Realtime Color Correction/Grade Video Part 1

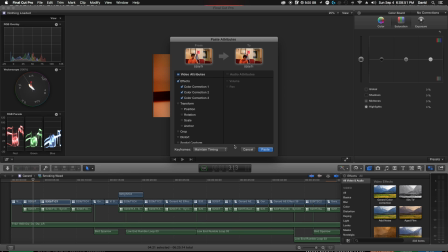So I'm just going to pull these three effects and paste them down
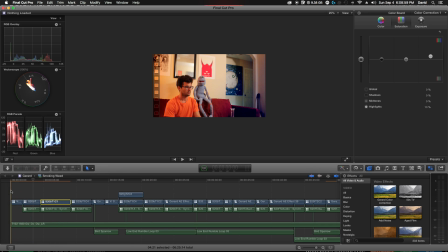so that lines up that one. I'm just trying to get a nice sort of poppy feel to it. This is a different clip, so we will go ahead and color correct this one.
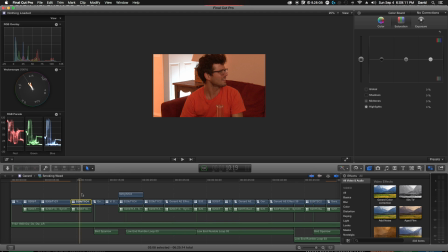Let's add the base color correction there. That doesn't do that too many favors.
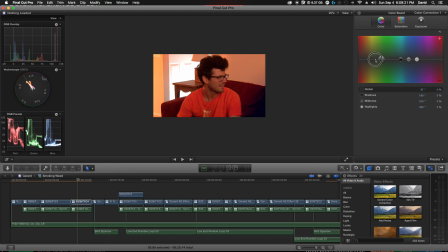Let's go into the correction, and we will bring this blue out a little bit. In this vectorscope here, or vectorscope, this line is skin tone.
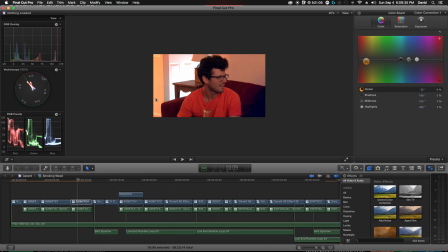So you want your color correction to be going right up that line. You can see with it doing that, his skin tone is normal. You know, it's not super crazy. This blue is a little bit harsh, so I'm going to pull that back a little bit.
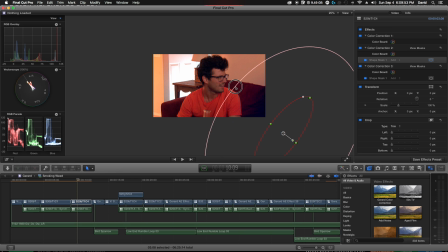Let's do this. Let's feather it. I want some of that, but I don't want it like super crazy. And let's rotate it slightly. Kind of creates a different shape. Looks more like it belongs there. which is what we want.
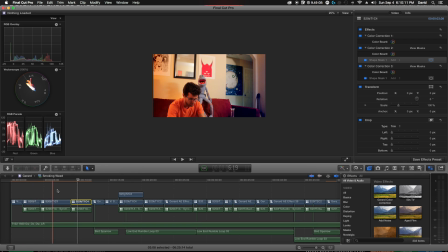And of course we want to make sure it still keeps looking right.
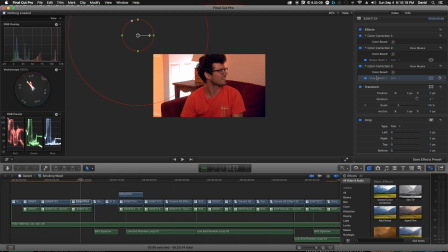Let's check this one. Let's bring that in.
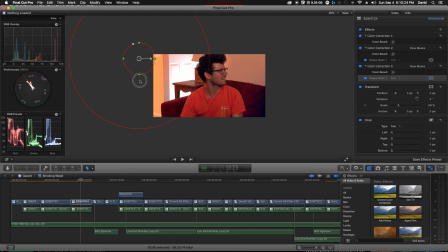How's that looking? Is that doing me? Yeah, I like that. So it kind of creates a nice pocket, which is something I try and keep an eye on.
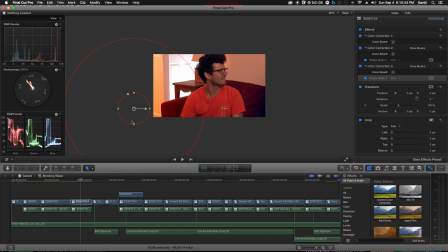You know, you want to see what existing light you have there. Now, when we lit this, we already had, if I take this all the way out, there's a light hitting that wall. So, you know, just adding a splash of color to it. I guess the orange that we used was a little weak, so that helps.
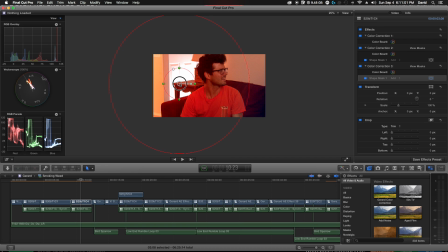You don't want to, like, I wouldn't want to put it somewhere where it just doesn't fit, you know, but
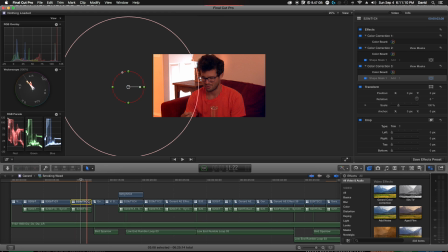getting a nice location there. Alright. That's looking good. And it doesn't really mess up too bad when he leans in. You do want to be careful of that.
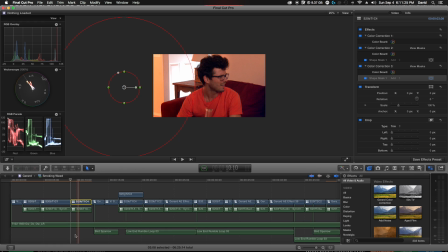You don't want any undue color correction. That's looking good. You know, this is a little blue now. Let's take that out just a touch.
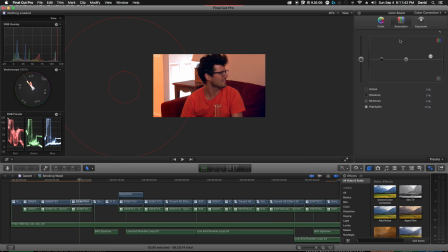No. Let's do that. Let's bring this up. Let's up our exposure a little bit more here, because you can see in these other clips that it's really sort of pronounced. So I want to make sure, yeah, that's still too blue. Let's take that, let's fit this here.
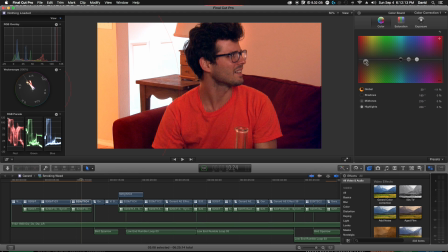Alright, let's take a little bit of that blue out.
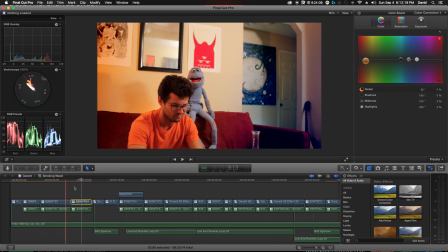That's looking right. Okay.
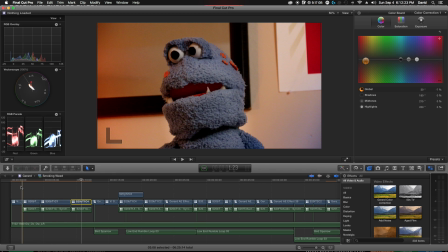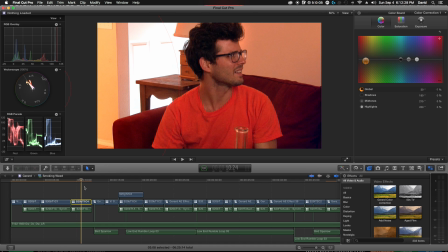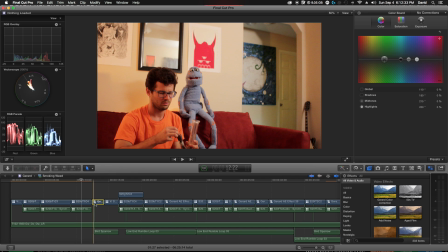Alright, so this is the same. Oh, and these clips, you can see the different types here.
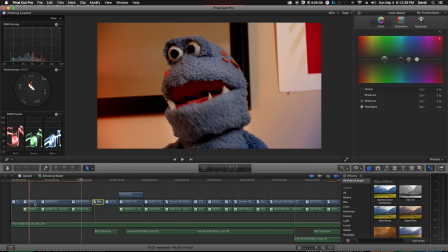This is a multicam clip, so I recorded this video with 4 cameras,
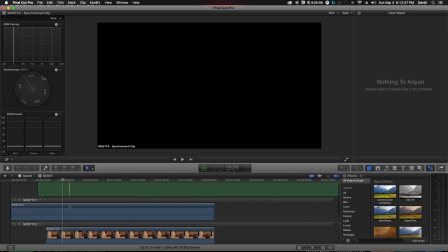and then you can look into each one of these. I synchronized it with the good audio that we had.